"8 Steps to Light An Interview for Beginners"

Turn your interview lighting from this to this in eight steps. Here's how to do it. To help you remember the eight steps to light an interview, I created an acronym with the word lighting.
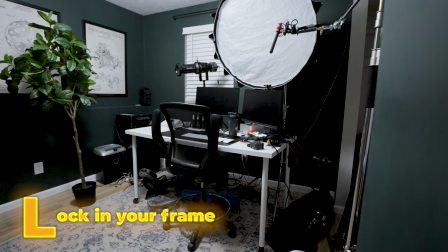[0:10]
Step one, lock in your frame. Before setting up any lights, you need to decide what the frame of your shot is going to be. A few things to consider when picking your frame is there a window you can include to provide life to the image?
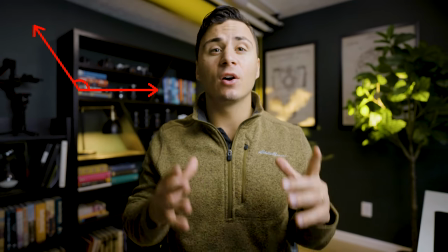[0:23]
What angle is going to provide the most depth. Are there any leading lines that you can take advantage of?
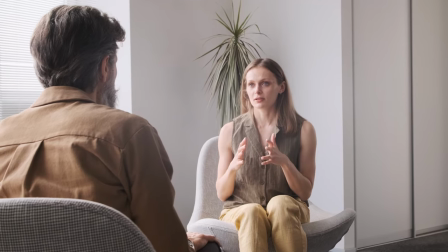[0:29]
I personally like to include windows in my frame when possible to give my key light motivation and I like to shoot into the corner of rooms to provide depth to the shot. This also typically provides nice leading lines with the lines of the walls and the ceiling.
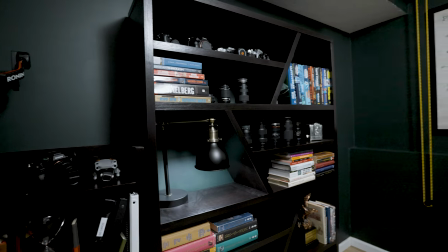[0:42]
In this situation I didn't have a window that I could use within the room but I did have a corner
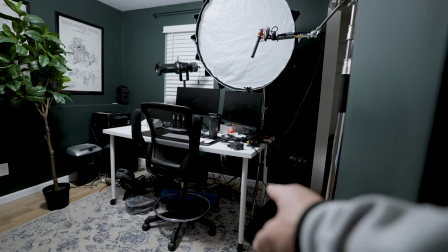[0:47]
of the room that I could shoot into so I decided to use that corner to provide the most depth to the shot. Step two, identify uncontrollables. This goes hand in hand with locking in your frame, but are there any items in the location that you can't control? If so, you need to decide whether you're going to include them in the frame or shoot around them. For example, if a wall is lined with windows,
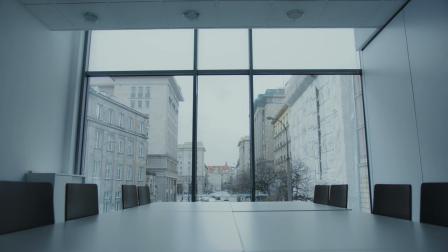[1:07]
the first thing you'll want to do after setting your frame is adjust the exposure of your shot for the outside lighting that you can't control. Oftentimes, this means stopping down your image so that the windows aren't blown out.
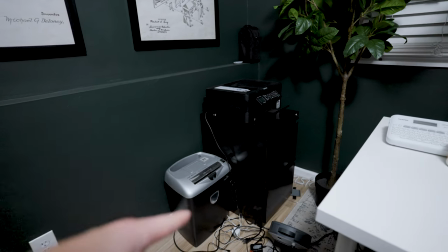[1:19]
Additionally, if there are any physical items in the location that you can't move, you might need to adjust your angle so that they aren't in the shot. Step 3. Grab your key. The first light that you typically want to set up is your key light.
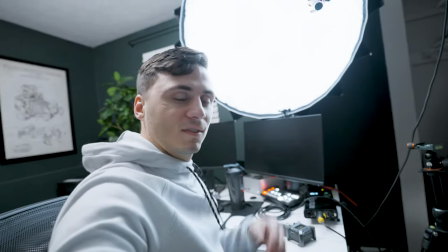[1:30]
This is the light that's going to illuminate your subject. Your key light is generally the most important light in your setup.
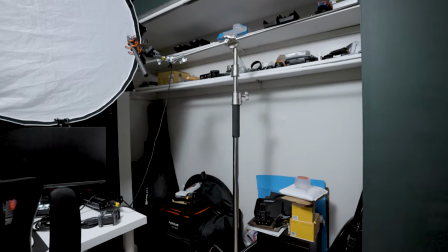[1:36]
For interviews, I like to shoot with a Rembrandt lighting style, which means you'll set the key about 45 degrees off the center of your subject.
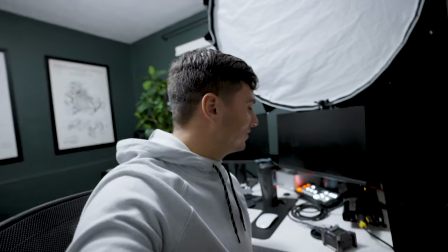[1:44]
This means the light is going to be about 45 degrees off the nose of your subject.
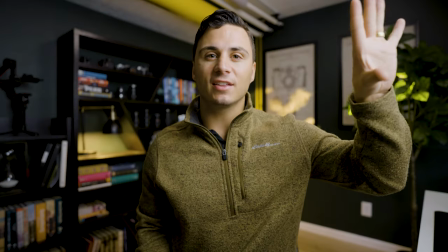[1:48]
So in this case, you can see we have the light right up here, the key light right up here, and it's coming across my face right here.
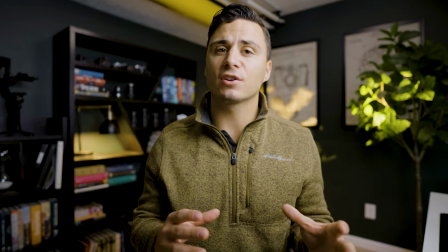[1:54]
This casts a nice light across the face of the subject and provides a flattering shadow fall off across the opposite side of their face, giving shape to the subject.
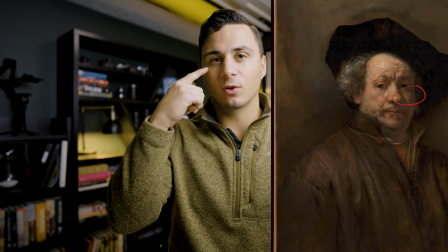[2:02]
You often see in Rembrandt lighting style, a little triangle on the cheek of the subject on the opposite side of the light. Step four, hair light. Hair light, back light, and rim light are all the same thing, so you might hear these terms used interchangeably but this is the light that's going to separate the subject from the background.
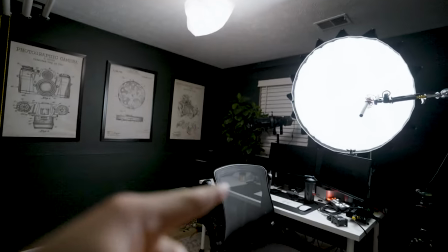[2:20]
You're going to want to place it behind your subject over top of them and angle down to give a nice glow to the back their hair. For this example I actually didn't have another c-stand on me available to put a hair light behind
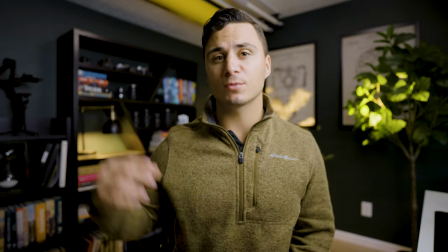[2:32]
me so I actually ended up using the overhead light in the room to provide a nice little bit of hair light on the back of my hair. Step five tackle the fill light. The type of interview you're going to be shooting is going to determine the amount of fill, if any, that you want in your shot.
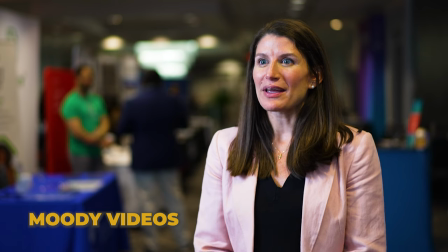[2:46]
For moodier videos, I like to use little to no fill to provide a more contrasty image.
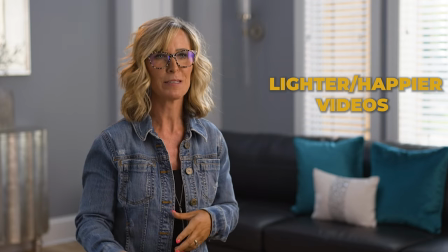[2:51]
For lighter, happier videos, I like to use more fill to provide a brighter, more even image.
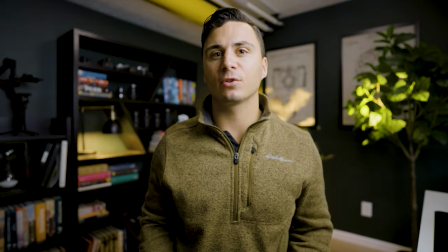[2:56]
For this shot, I'm not using any fill to provide a more contrasty shot,
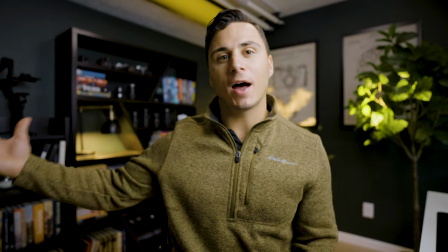[3:01]
so I don't have any reflector or any sort of additional light on the opposite side of my key light filling in the shadows on this side,
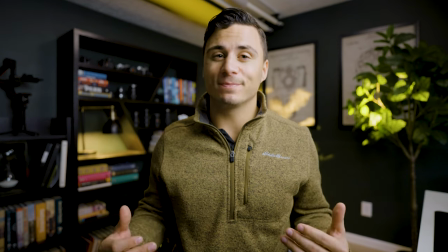[3:07]
which provides that moodier type feel, which is personally just a style that I like to shoot in. Step six, insert practicals. I'm an absolute sucker for some nice practical lights. Practical lights are going to give motivation to your lights. For example, if you have a hair light, it's a great idea to include a practical light in the background of your shot to provide motivation to the glow on the subject's hair.
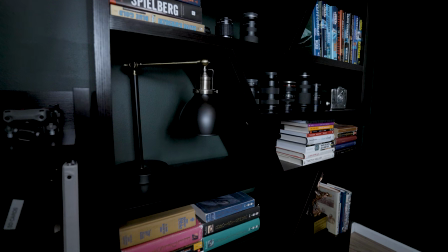[3:29]
In this shot,
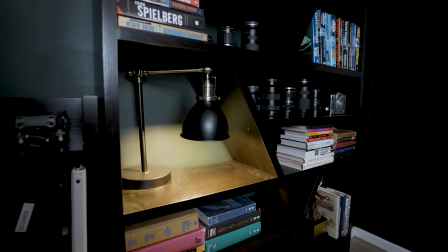[3:30]
I'm using a lamp in the background right over here over my shoulder and my aperture spotlight mount over here over my other shoulder as practical lights.
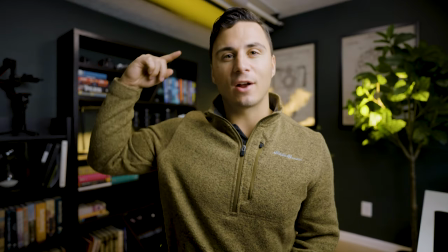[3:38]
The lamp in the background provides motivation for the warm hair light on the back of my head and the spotlight mount has
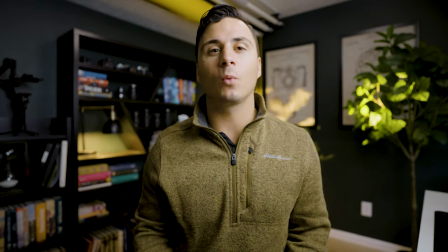[3:45]
a gobo in it to resemble the look of sun coming through a window shade casting through that tree in the background. Step seven, neaten the frame. Once you have the majority of your lights set up, take a look back at your frame to see if there's anything that needs adjusted.
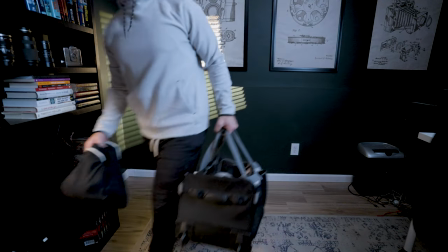[3:59]
Does anything need removed from the shot? Do you need to adjust any of your lights? Do you need to adjust your camera at all? Step eight, garnish the shot.